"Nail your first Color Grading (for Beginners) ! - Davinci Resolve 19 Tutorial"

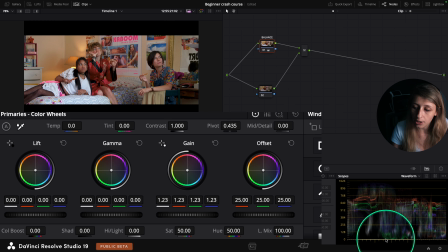this is dangerously going towards the zero okay so I'm just gonna raise my lift a tiny bit
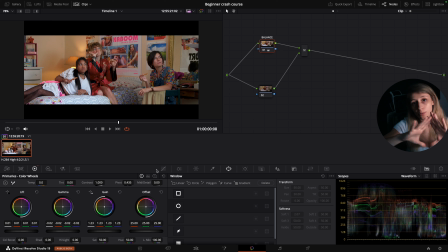just to be safe, okay? And I'm gonna go down with my gamma just to have a nice contrast without going under our zero.
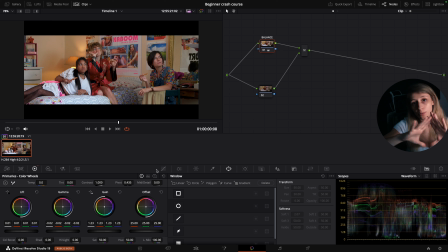So I didn't tell you what was the function of each color wheels here that I played around with but for really quick lift is is all the darkest points of my image so i will then by affecting the lift i will then stretch my
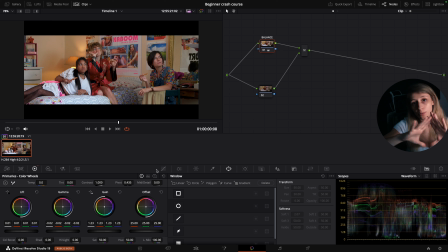luminance curve to fit my shadows okay gamma is all the middle points of the luminance curve so you can stretch down and stretch up and gain is all the brightest points of the luminance curve and
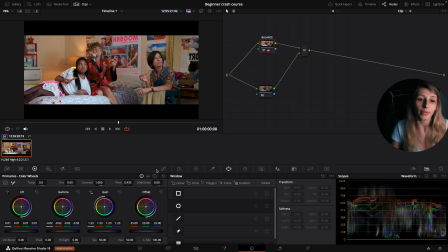you can stretch up and stretch down okay inherently when you are stretching leave gamma again it will create a sort of contrast because you are stretching your curves now that this is done what I want to do is that I want to
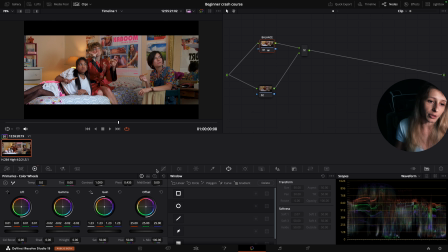bring a bit more punch to my footage I could actually use my contrast which then like would give more punch but I don't really like to use contrast and I find that you can really go overboard
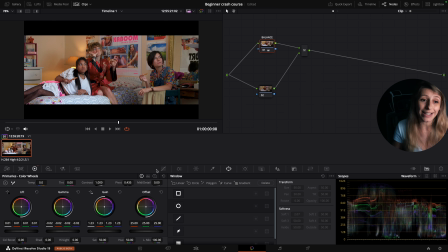when you are a beginner with contrast so what I like to do is creating my contrast with the HDR wheels so for this I want to create a node before my balance so I will hit shift s and when I create a node before, I'm gonna just label that HDR.
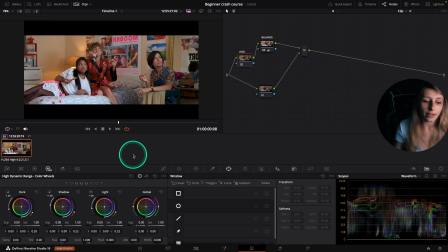We are going to go to the HDR wheels and we are going to just select our shadows,
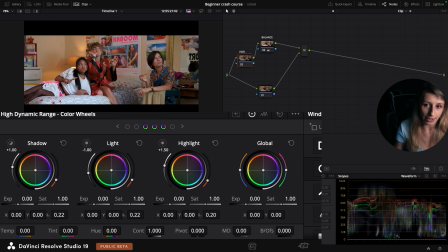light and highlights, okay? What I want to do here is that I want to have a bit more punch to the image and more separation. So for this, I'm just gonna take my light and go up with my light not too much just
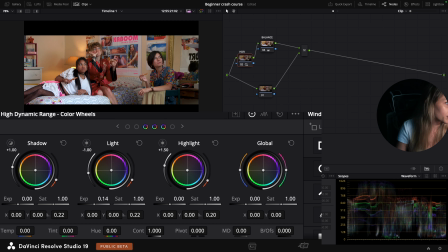to have a nice punchy roll off so if you see this is without light and this is with light okay and I'm gonna go down with shadows
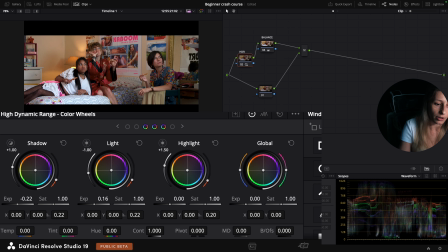just to have more separation and
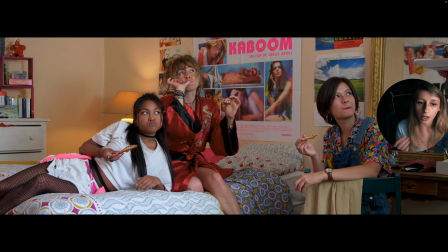something like this so if you see it really helps our roll off
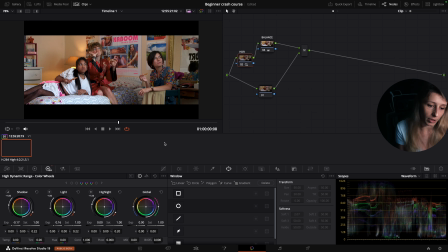so now it's way punchier in terms of image okay so I will stay like this why I like the HDR wheels when you are a beginner it's just like because as everything is separated in
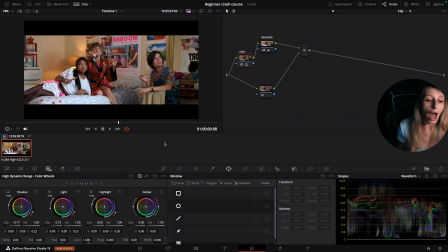terms of tonal range then you have more control over your contrast and this is pretty difficult to go overboard with it so that's why i recommend you as beginners to use the hdr width after this we are going to create
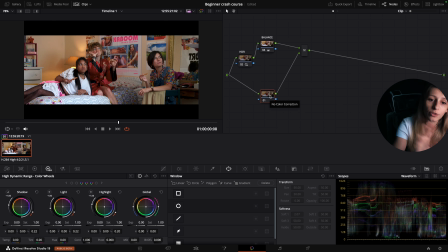more separation in this scene already with the art department and the wardrobe there's a lot of separation here but we want to create more separation out of the grate so everything pops out in the frame.
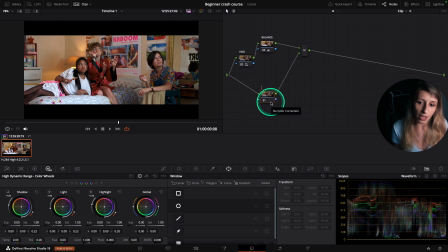So for this I'm just gonna go to my secondaries and call this node hues and for hues we are going to use the color wrapper.